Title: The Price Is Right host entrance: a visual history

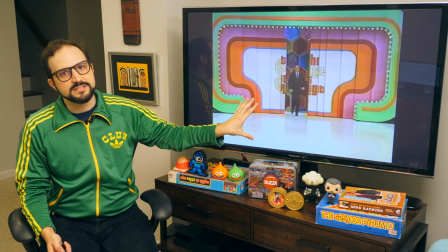I'll emphasize this point, the studio is not nearly as big as it looks on TV.
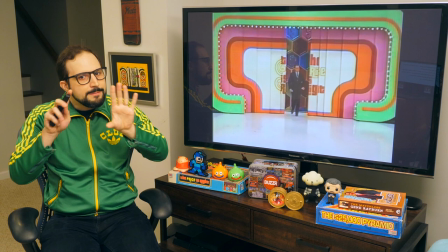But if you zoom out quickly with a wide-angle lens,
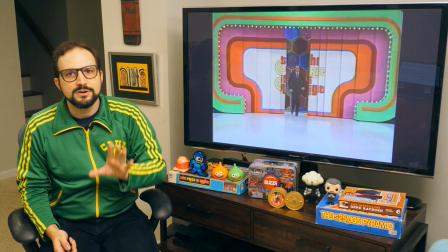and use a frame that minimizes any visual cues we might use to judge the size of the space, you can pretty easily trick the viewer's eye.
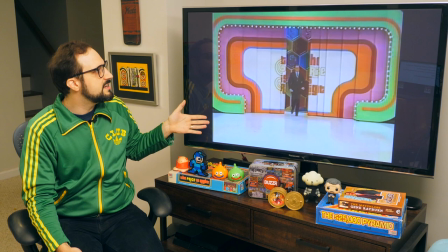Because there are no solid points of reference here. All we see is door and floor.
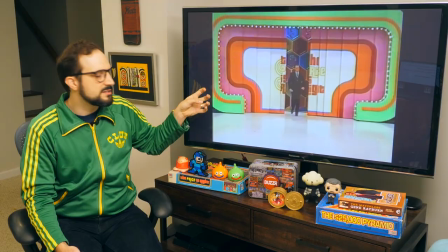This giant door whose weird shape makes its proportions hard to judge, and the featureless blank floor.
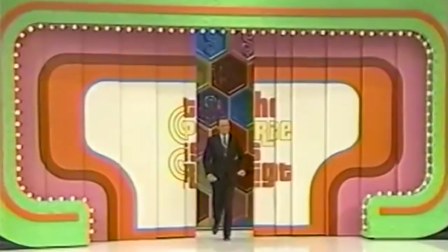You've also got this hexagon backdrop behind Bob, and that's another visual trick.
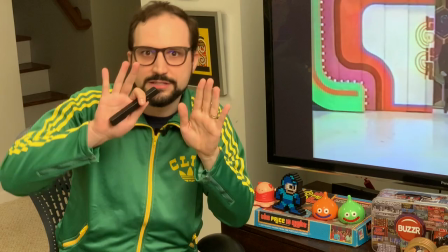This repeating pattern and the rainbows of color make it seem like it goes on forever back there, like we're getting this glimpse into the Willy Wonka chocolate factory.
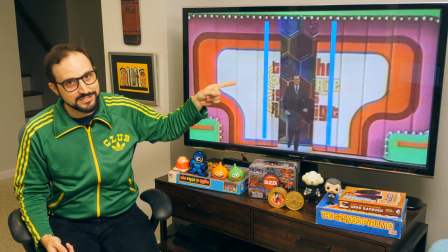Well, the fact is that hexagon wall is not much wider than the sliver you see through the doors.
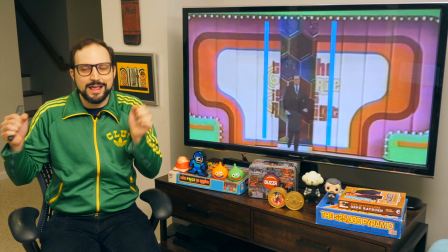I added some lines here to show you about where it ends.
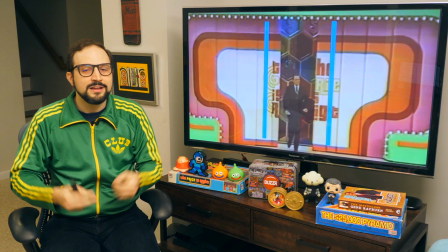What happens is before the start of every show, a couple of Teamsters wheel this thing up behind Bob's mark, doors open, doors close, and they put it back in storage.
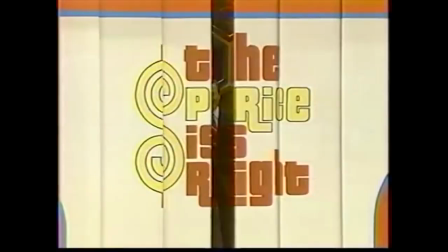This piece of set exists to be seen, and barely, for two seconds. But it still has its role to play in this Technicolor composition.
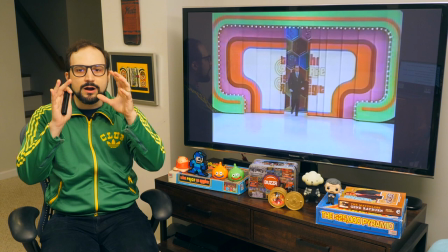At the center of all these visual tricks is Bob himself.
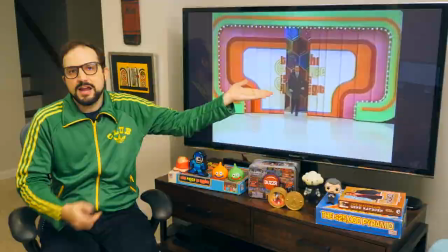The figure of Bob Barker on the screen is used to drive these illusions of scale, most obviously because he's tiny.
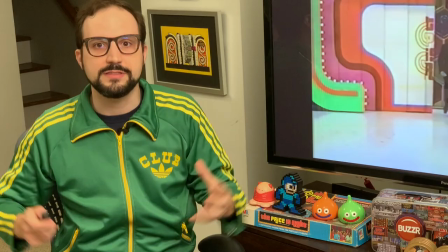The zoom out makes him seem tiny on the screen. We know about how big a person is, so it makes everything else feel big.
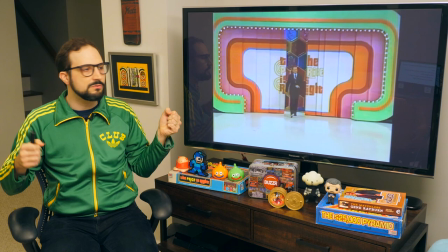But it's also about using Bob to direct the viewer's eye. Because look, you have this build up, the announcer shouts his name, and finally the door is open to reveal him.
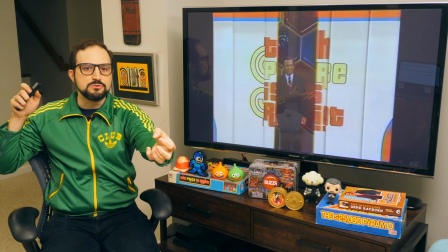Where's your eye gonna go? Right there. And that's the instant that they zoom out.
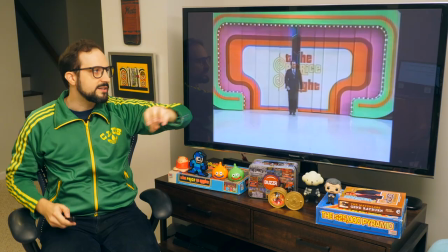Your focus is inevitably drawn dead center, and they zoom out from that point. It's almost like a magic trick.
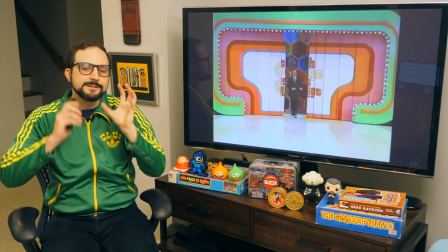Look right here, and then poof, everything gets big.
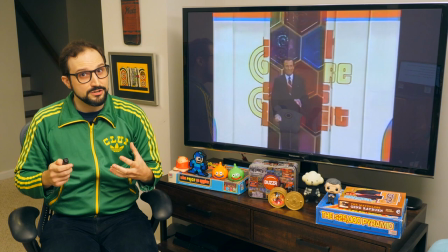Because all these illusions of the set design that I've been talking about are even more effective when the director knows that they're playing out in your peripheral vision.
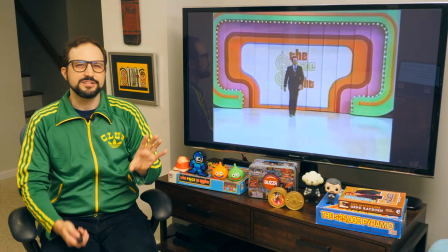Okay, so he directs your eye here before the zoom out. And then the camera pushes back in before you can really get your bearings.
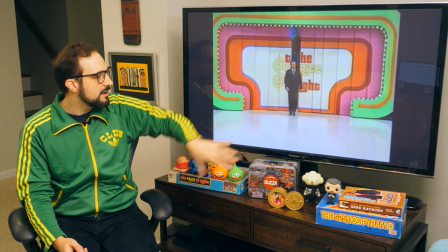You can't take a good look at how big that door is. You can't really judge how far Bob walks.
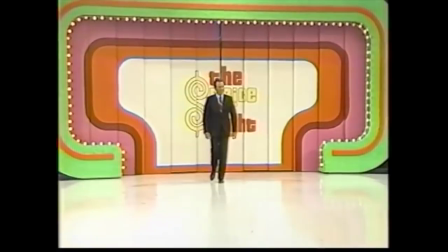Not very far, because we can't see his feet for very long. So all the illusions are preserved.
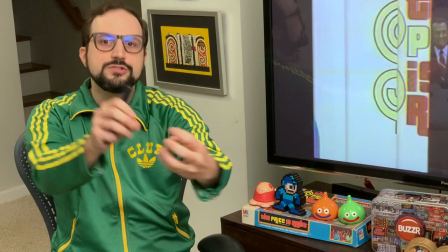There's an emotional manipulation at work here, too. It's the drama of Bob's approach.
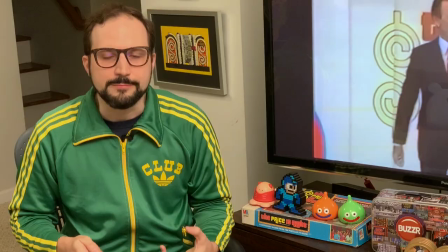The zoom out reduces Bob in the frame, like I've said, at the very moment we're expecting him.
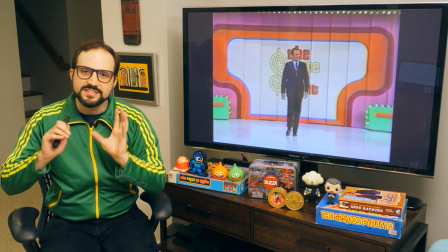It's a tease, right? And then the camera pushes in to satisfy that tease, to satisfy the desire that the camera itself just created.
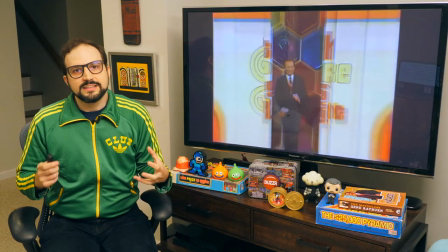Bob grows in the frame, his gaze turns toward us.
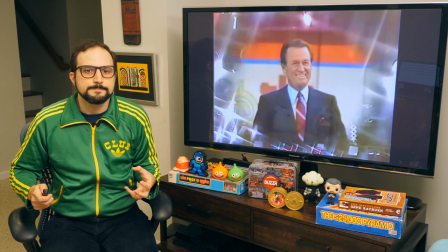And this move silently illustrates one feature of the broadcast, which is it grants us this up-close intimacy with the object of the crowd's worship.
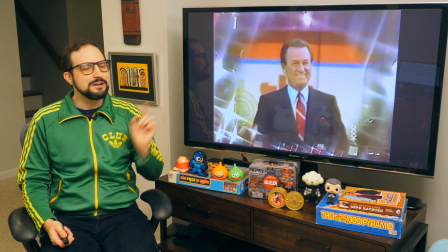You think Bob understands all this timing? You think he knows where his cameras are? Look at him paint this lens with his eyes, just as the shot transitions.
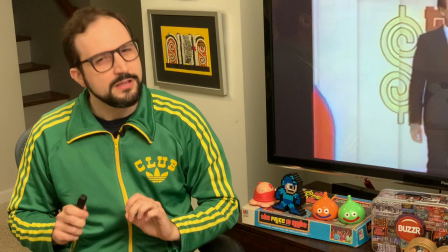An instant before the shot changes, Bob shoots the camera a little glance. A little glance that reminds you, the home viewer, that you are the truly special guest today.
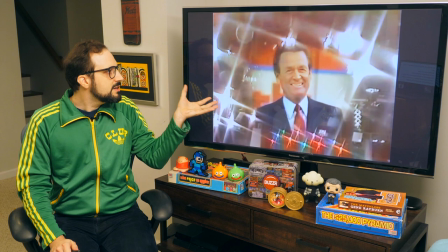This is a person who has spent a great deal of his life on television. But he also has a strong broadcast design to work with.
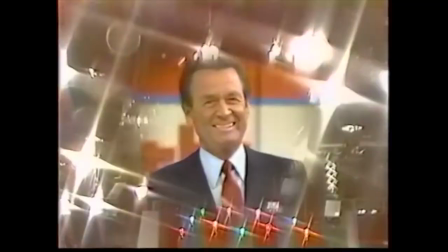Look at this brilliant iris wipe. Look at the image it creates of Bob, the biggest star in this blinding firmament of studio lights.
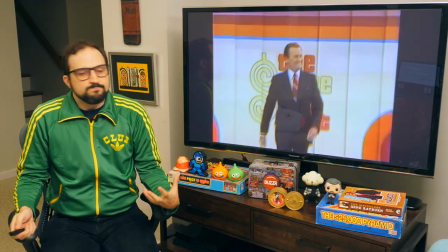It's such a creative use of the studio space and of the control room to create another quick and dirty illusion.
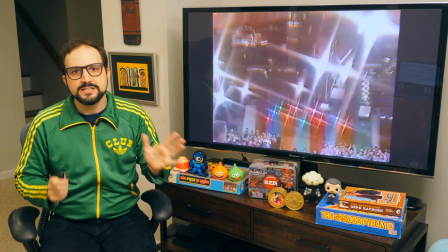Because, you know, they were doing all these shots and cuts and effects in real time. This is live-to-tape TV making.
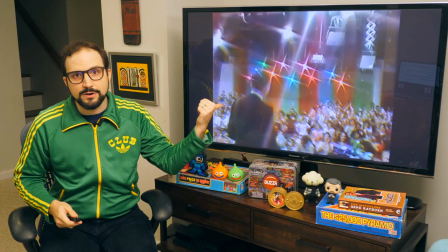It's fast, it's cheap, it's repeatable. You gotta crank out a couple of Price's Rights in one day of shooting.
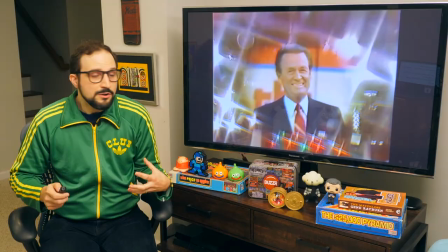You gotta make this magic happen on the fly with 1985 technology. Which makes me all the more impressed that the timing here is so precise.
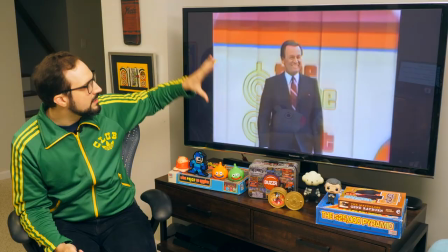Watch. The instant this wipe fades away, Bob's entering the screen. Fades away, and there he is.
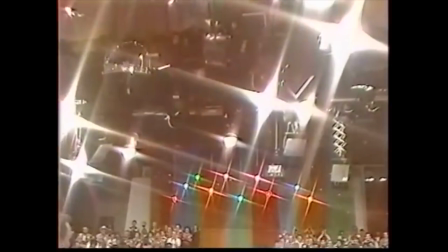If you slow it down, the timing is actually frame perfect. The instant Bob leaves the screen, he's already entering this new shot.
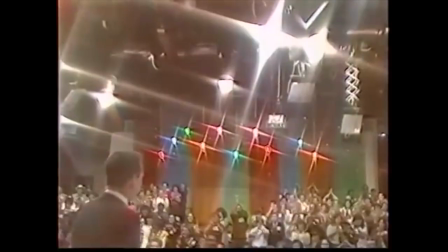The direction and camera work is so on point here, it's uncanny.
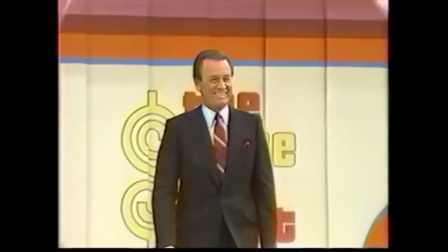The last stylistic flourish is to mirror the iris out from a moment ago with an iris in,
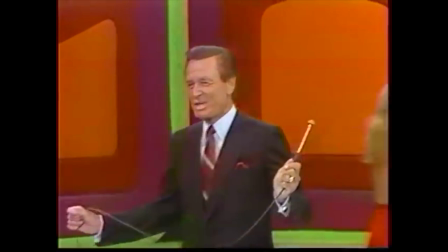as Bob accepts from model Janice Parkinson his skinny microphone.
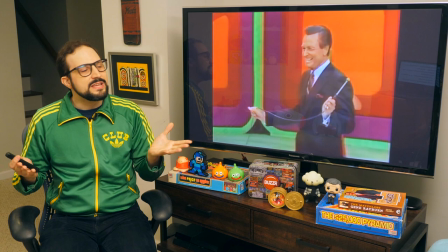This is a little bit of stilted ceremony that a gets a beautiful woman on the screen and b deepens
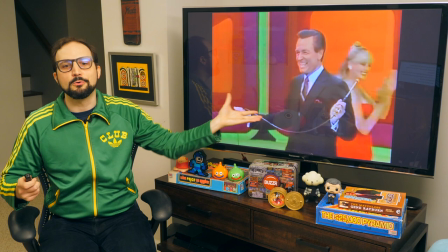the air of majesty around Bob because that microphone is almost like his royal scepter.
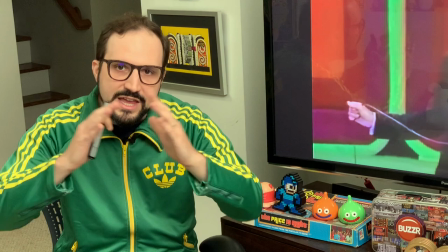So overall you can see how this sequence was designed to emphasize the bigness of this network TV stage and even more importantly
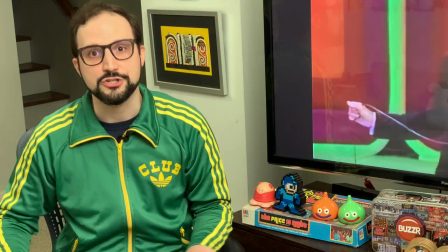to enhance the aura around this legendary emcee who visits us from on high to dispense cash and prizes.
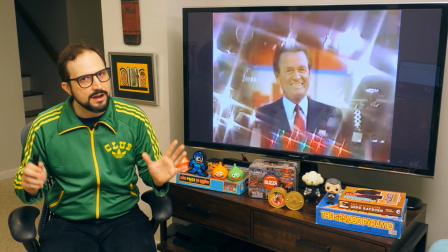This 1985 clip we just saw to me is how the host entrance of the Barker era was supposed to work.
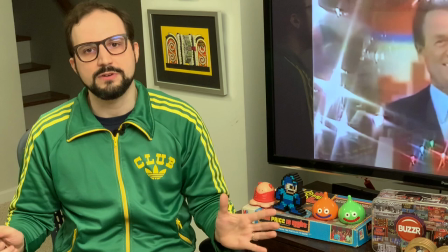This taping was directed by Mark Breslow, who was the original director of the CBS Price is Right,
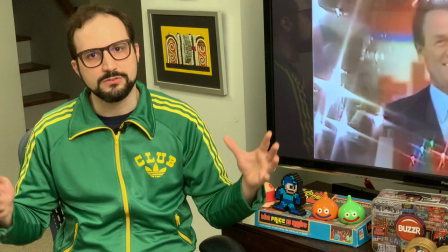and I would say the most visually innovative game show director of the 20th century.
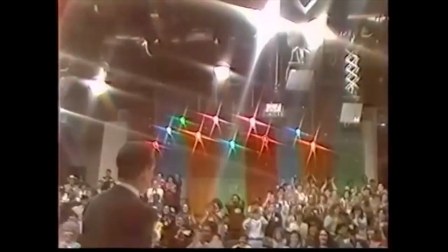He not only would have called the shots during this taping, I'm confident he designed the whole look of this opening.
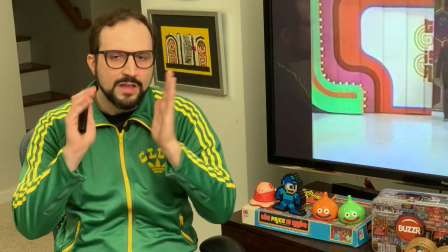It has his fingerprints all over it.
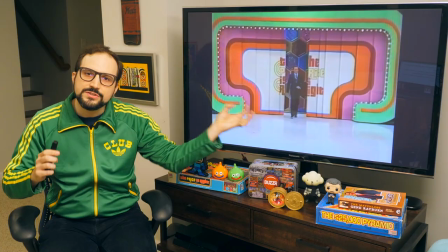I'm in awe of the planning and the real-time craft that went into squeezing every ounce of visual storytelling they could from these few seconds.
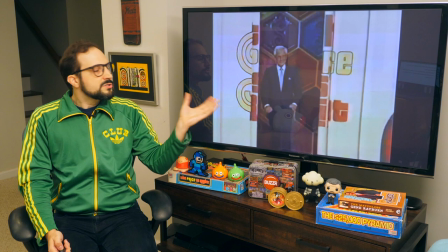And to help you appreciate it a little more, I'll show it now done not as well.
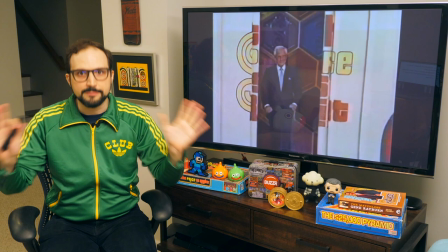So not long after the 1985 season, Mark Breslow was fired because Bob decided he didn't like Mark anymore.
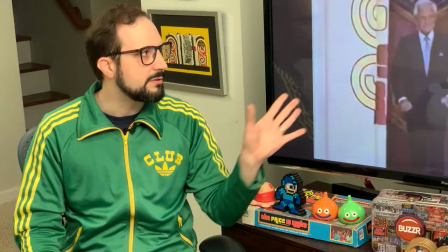That was kind of an occupational hazard during the Barker era of the show. He could be ornery.
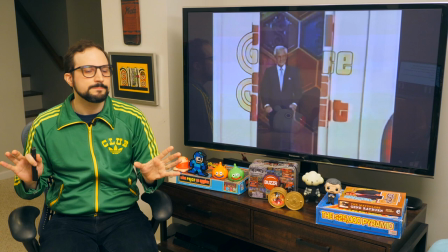To put it mildly, Breslow was replaced by Paul Alter, another veteran game show director with a great resume,
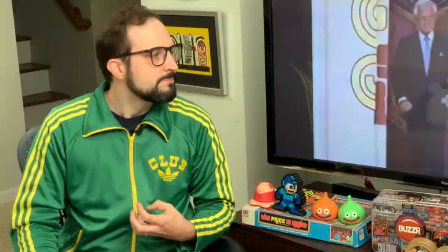but as for his direction of The Price is Right, let's just say Paul wasn't doing his best work late in his career.
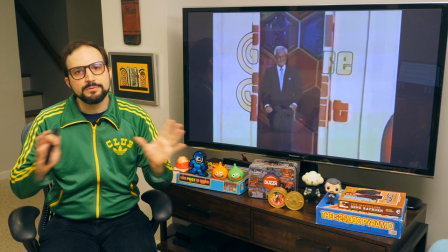So we're going to look now at one of Paul Alter's host entrances from 1988.
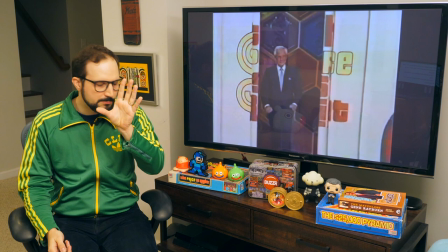It's just a couple years into his run as director and already he's forgotten how to drive the machine that Mark Breslow built.
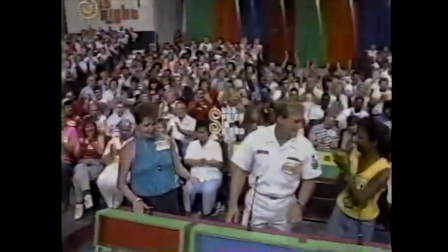Watch this and then I'll say some mean things about it.
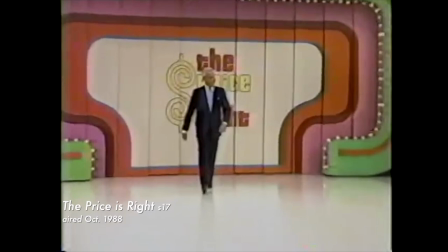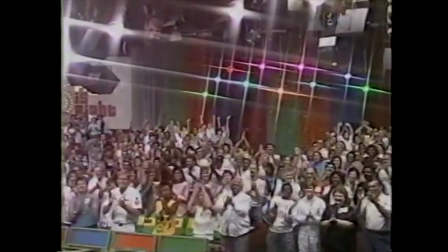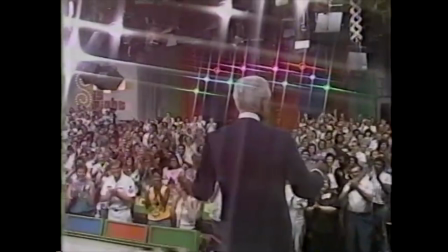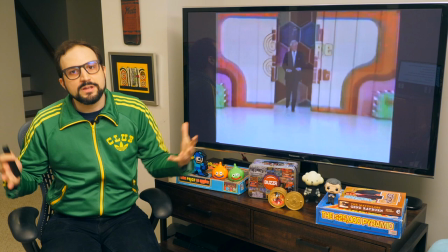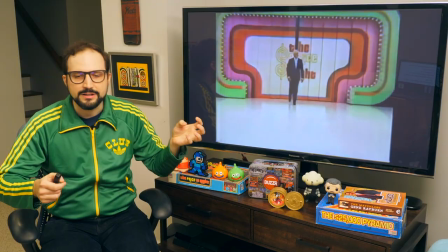Okay, let's review the elements of this thing. First, the zoom out. Oh, it's not snappy enough, right?
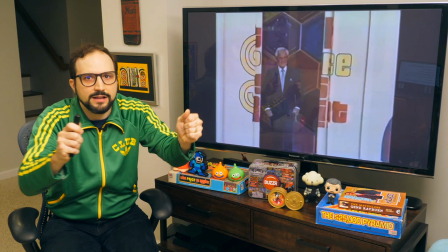The camera operator kind of swoops out with the camera and then rushes back like he's a drunk trying to catch a bus.
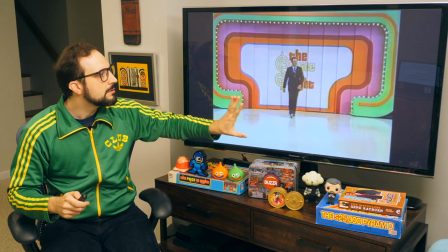No, no. The rhythm is not zoom out, lurch in. The rhythm is bang.
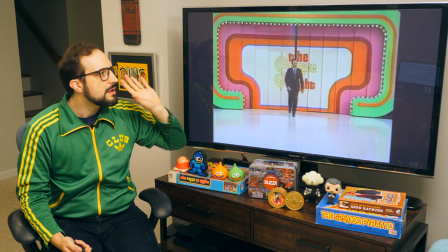Take a beat, push in. Okay? Bob appears, bang.
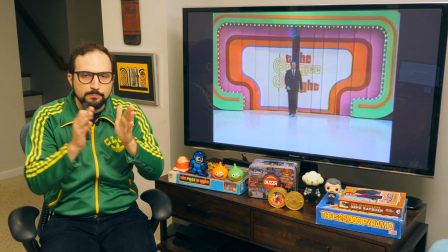Take a beat, push in. That contrast between the velocity of the two camera moves and the breath taken between them heightens the impact of both.
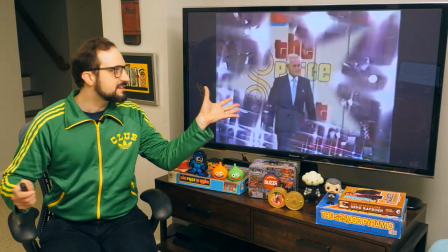And look, I know it's just a cheesy game show, but you can appreciate the craft that's at work here.
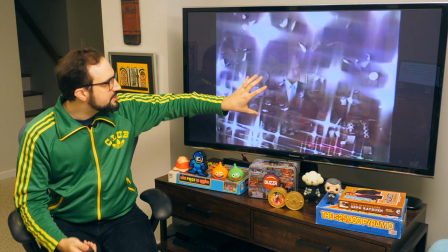Back to the 1988 clip, because it keeps getting worse. So the director, Paul Alter, cuts to this studio light shot way too early.
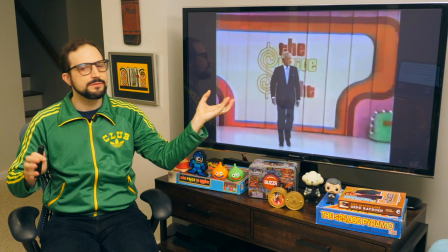There's no chance for Bob to grow in scale on the screen.
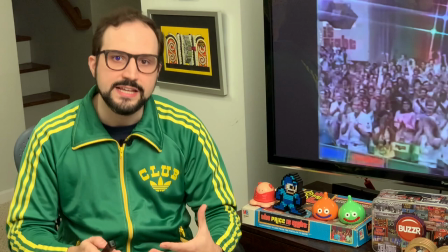There's no chance for him to make eye contact with the camera. camera, you lose that drama of the approach, that fleeting intimacy.
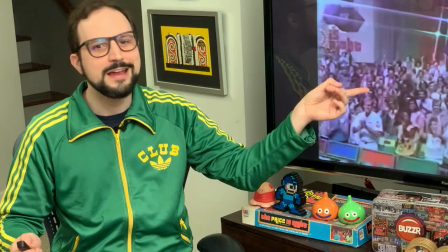Paul, you blew it! And because you blew it, Paul,
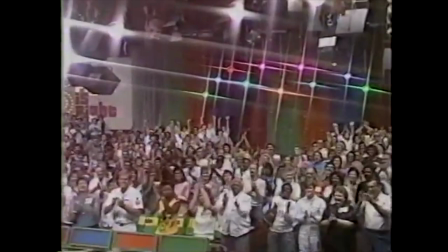now poor camera two has to streeeeeeetch this tilt motion out as much as possible to fill time while Bob's making his way over to his mark.
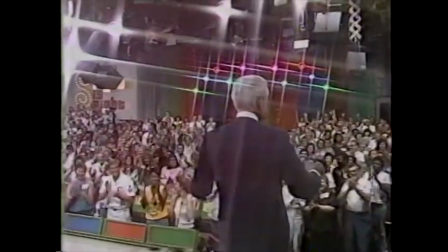This is a valiant effort by the camera op here to smooth over the blown transition.
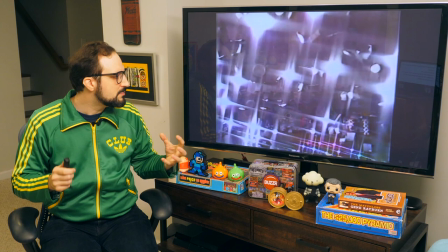They're trying to ease this hulk of a camera down as slow as they can, and what I love is that at the end of the world's slowest push-and-tilt move,
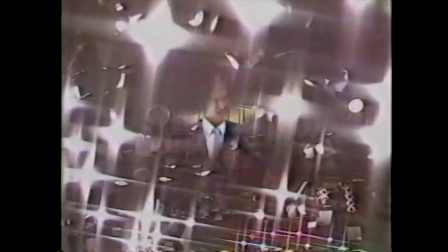we get down there and Bob still isn't there. That's how sorry Paul Alter's timing was.
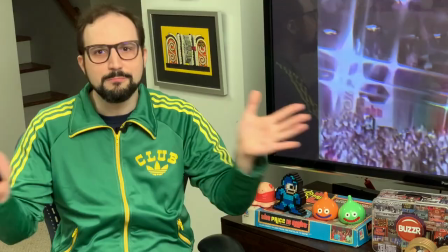In fact, we spend four seconds waiting for the host to come back into view. Mark Breslow was frame-perfect, and here we're waiting four seconds.
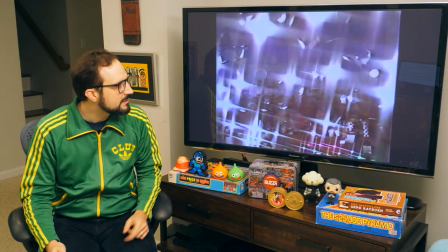In game show time, we might as well be waiting for Godot. But hey, you know, Paul added those starwipes.
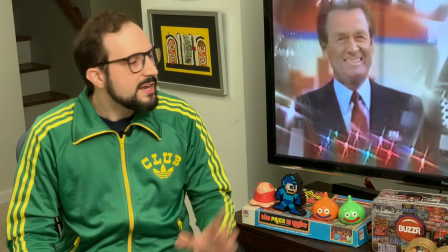Spinning starwipes. So that was his contribution. Anyway, attention to detail makes a big difference in the impact of the image.
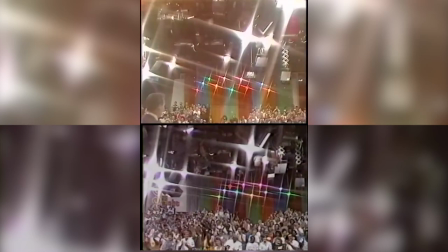To me, compared to the perfection of the 85 host entrance, this 88 sequence is garbage.
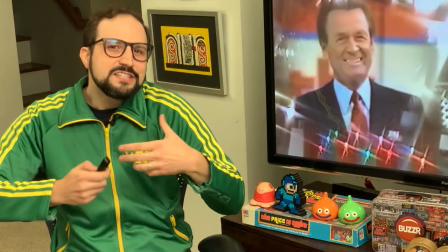I'm sorry, Paul, it's garbage. But also, it's fine, right? It still basically works.
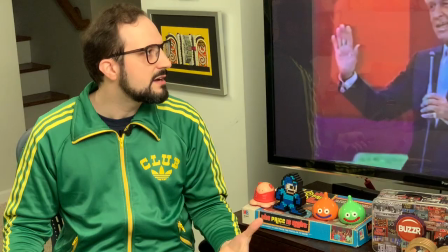The visual story makes sense.